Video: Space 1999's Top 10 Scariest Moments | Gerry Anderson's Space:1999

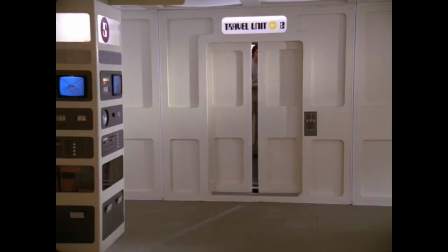Instead, we feel its influence, see its shadow on the wall,
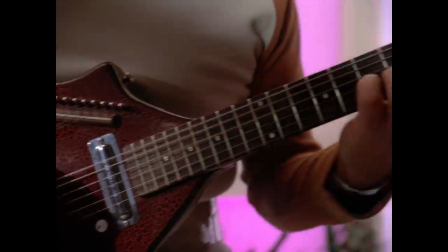and are constantly unsettled by the electric sitar that plays throughout the story.
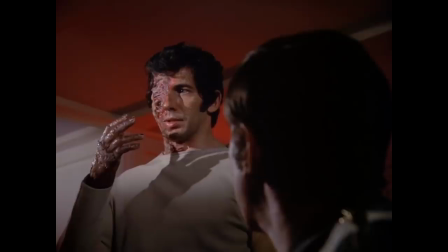When we finally do see the ghost, the makeup is suitably graphic and adds another element of horror to the story.
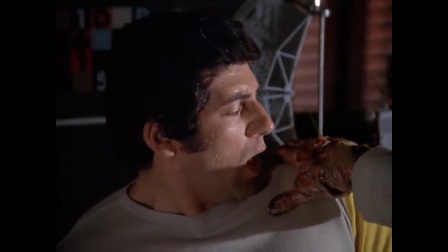The central idea of a man being haunted by his own ghost due to his well-intentioned mistake is definitely a strong one,
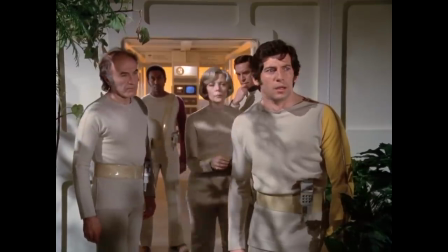and Giancarlo Prete gives a strong performance in both roles.
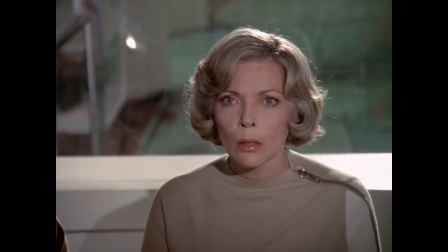There aren't too many episodes among the Gerry Anderson series that can truly be called ghost stories,
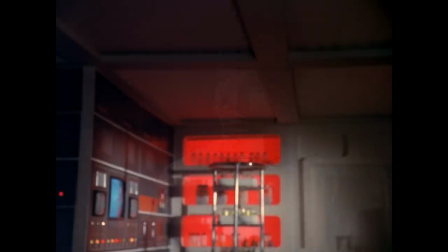but this one has to be the best of the bunch.
I mean, life after death.
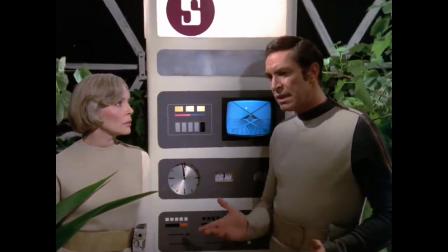Maybe, maybe not.
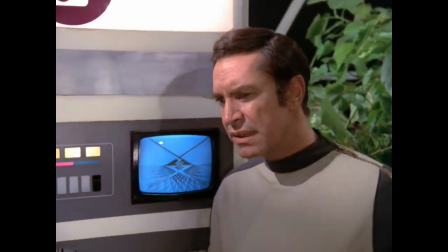But to be haunted by your own ghost, even before you die, what's that all about?
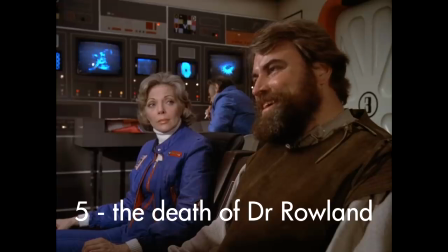Number 5. The Death of Dr. Roland from Death's Other Dominion.
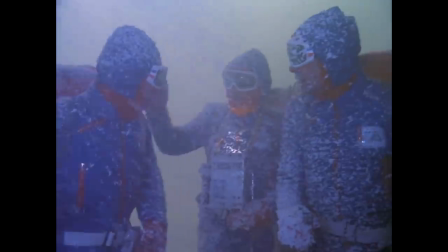This episode runs relatively low on horror content for the most part,
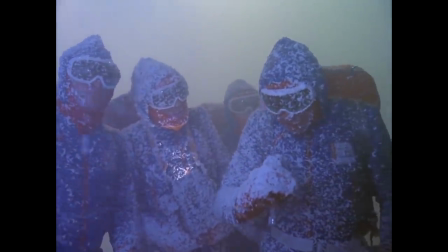as the Alphans discover an ice planet inhabited by the survivors of a lost Earth expedition.
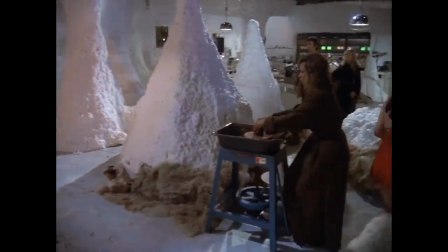They've built themselves a community here, albeit one with a dark side, as Dr. Cabot Roland, Brian Blessed again,
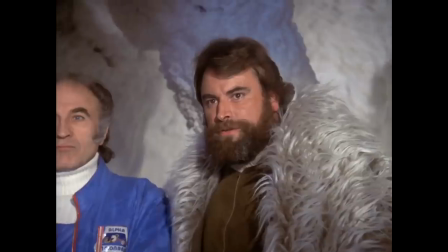has been carrying out experiments on his own people to try to discover the secret of the immortality that they now possess.
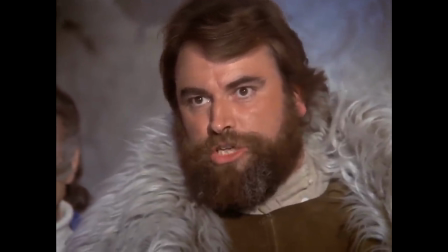We shall be as gods in the universe. Gods.
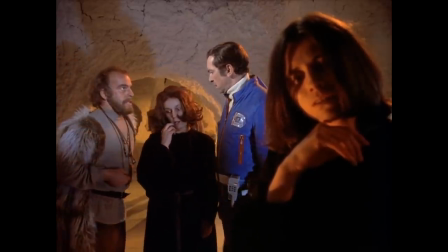Gods.
But aside from the sight of the victims of these experiments, there haven't really been any outright scares.
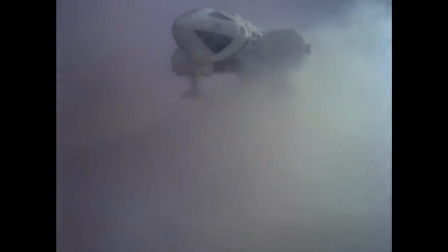So as the end of the episode approaches and Dr. Roland accompanies Koenig and the others back to Alpha to invite all of the Alphans to join them on the planet,
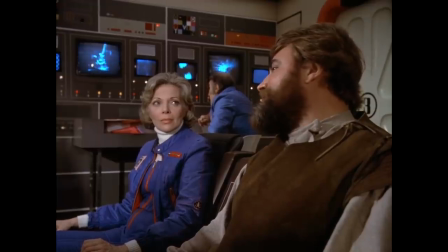you find yourself looking at your watch and thinking, hang on a second, there's only 2 minutes left to go here.
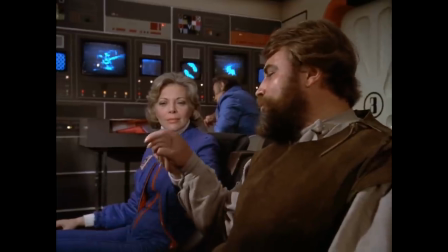How can all this possibly get resolved so quickly? And then this happens.
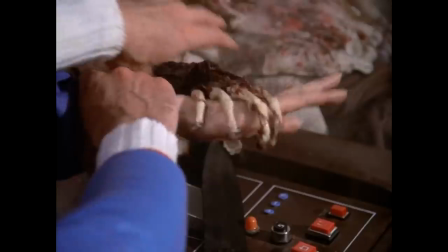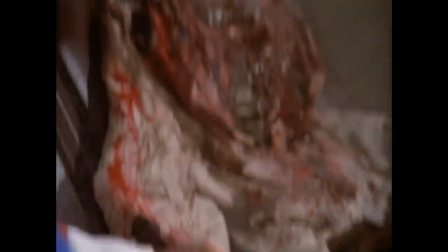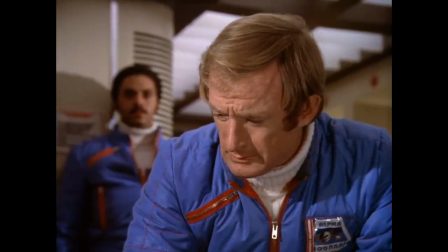What makes this scene so effective is not only the strong element of gore, but the fact that you really don't see it coming.
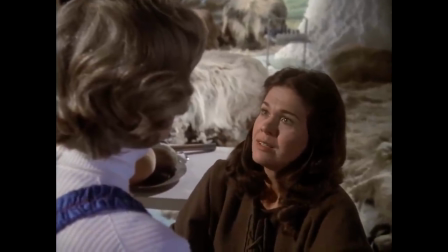Up until this point, the episode has been largely confined to long, talky scenes on the ice planet.
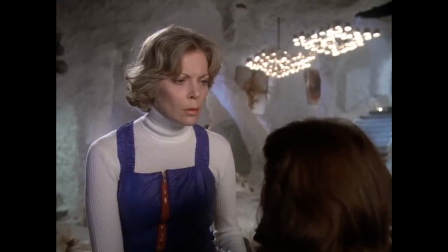Not that that's a bad thing. In fact, this is one of the strongest episodes of the first season.
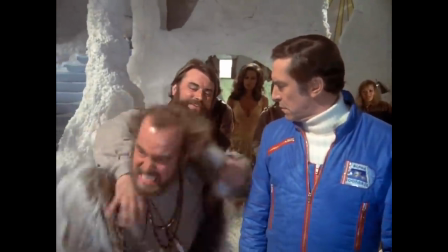But aside from the vague ravings of Jack Tanner, the mission commander and first of Dr. Roland's experiment victims,
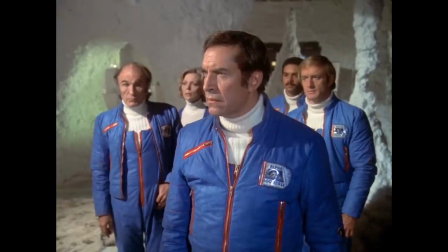there's never been any suggestion that leaving the planet would kill anybody, much less any hints of such a gruesome death.
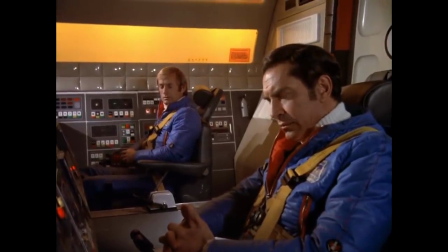And what's also quite striking about all this is that we don't actually need to see the moment of his death.
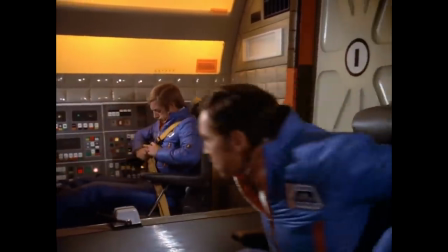We get to see the aftermath, and that's more than enough.
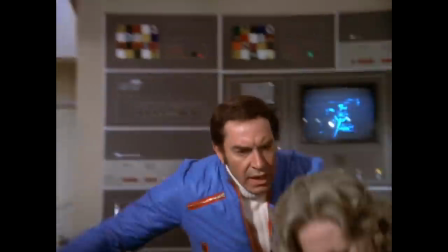In fact, when this episode was repeated on BBC Two in 1998, more than 20 years after it was first broadcast,
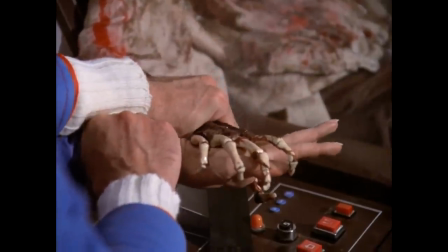it attracted a flurry of complaints for being broadcast in an early evening time slot.
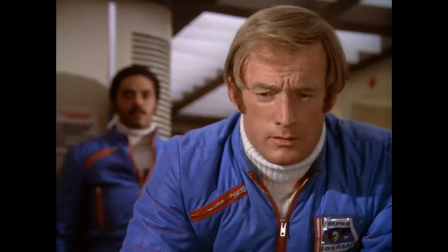And when a scene is still scary decades after it was first broadcast, the people responsible for making it had to be doing something right.
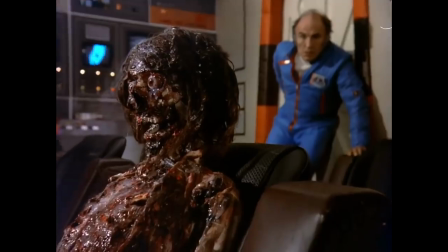Death has dominion.
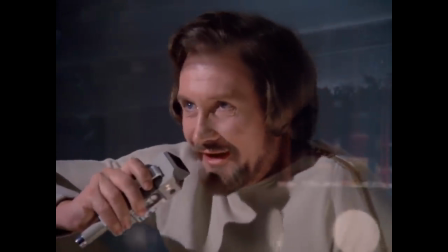Number 4.
This is Commissioner Simmons returning home after 75 years.
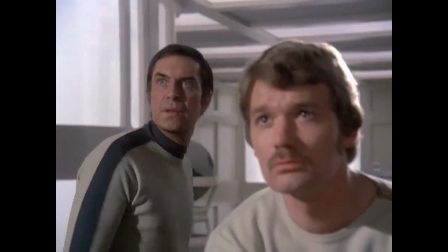Simmons returns home from Earthbound. The very first episode of Space 1999 ended with a few things unresolved,
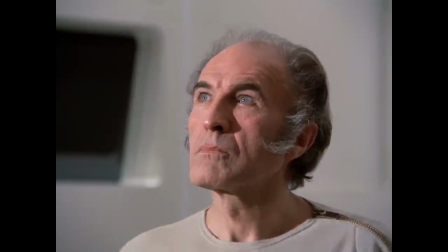with the number one question being what would the Alphans find when they reached the planet Meta?
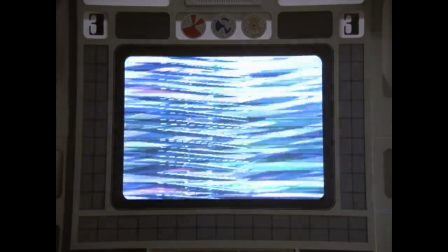Well, if they did make it to Meta, we unfortunately didn't get to see it, so it's on to our second question.
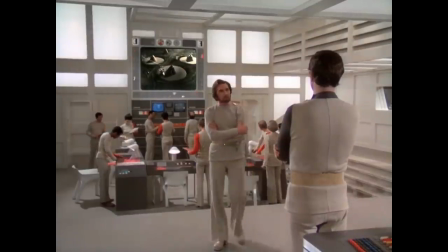What happened to Commissioner Simmons? Yes, when the moon was blown out of orbit, this visiting politician was stranded on board along with the rest of the crew,
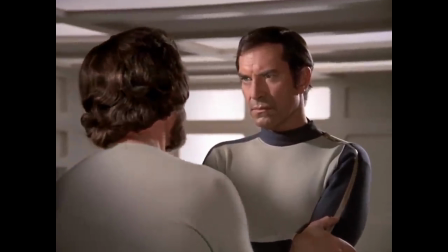and after being such a strong presence in the first episode, it's odd that the show simply forgot he existed for the next three.
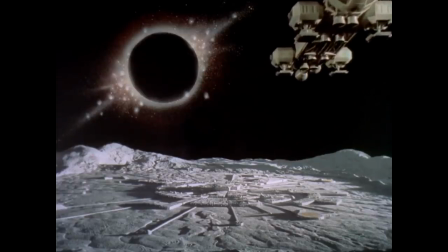Take for instance the survival ship launched to escape the Black Sun. There's no way he wouldn't have been all over that.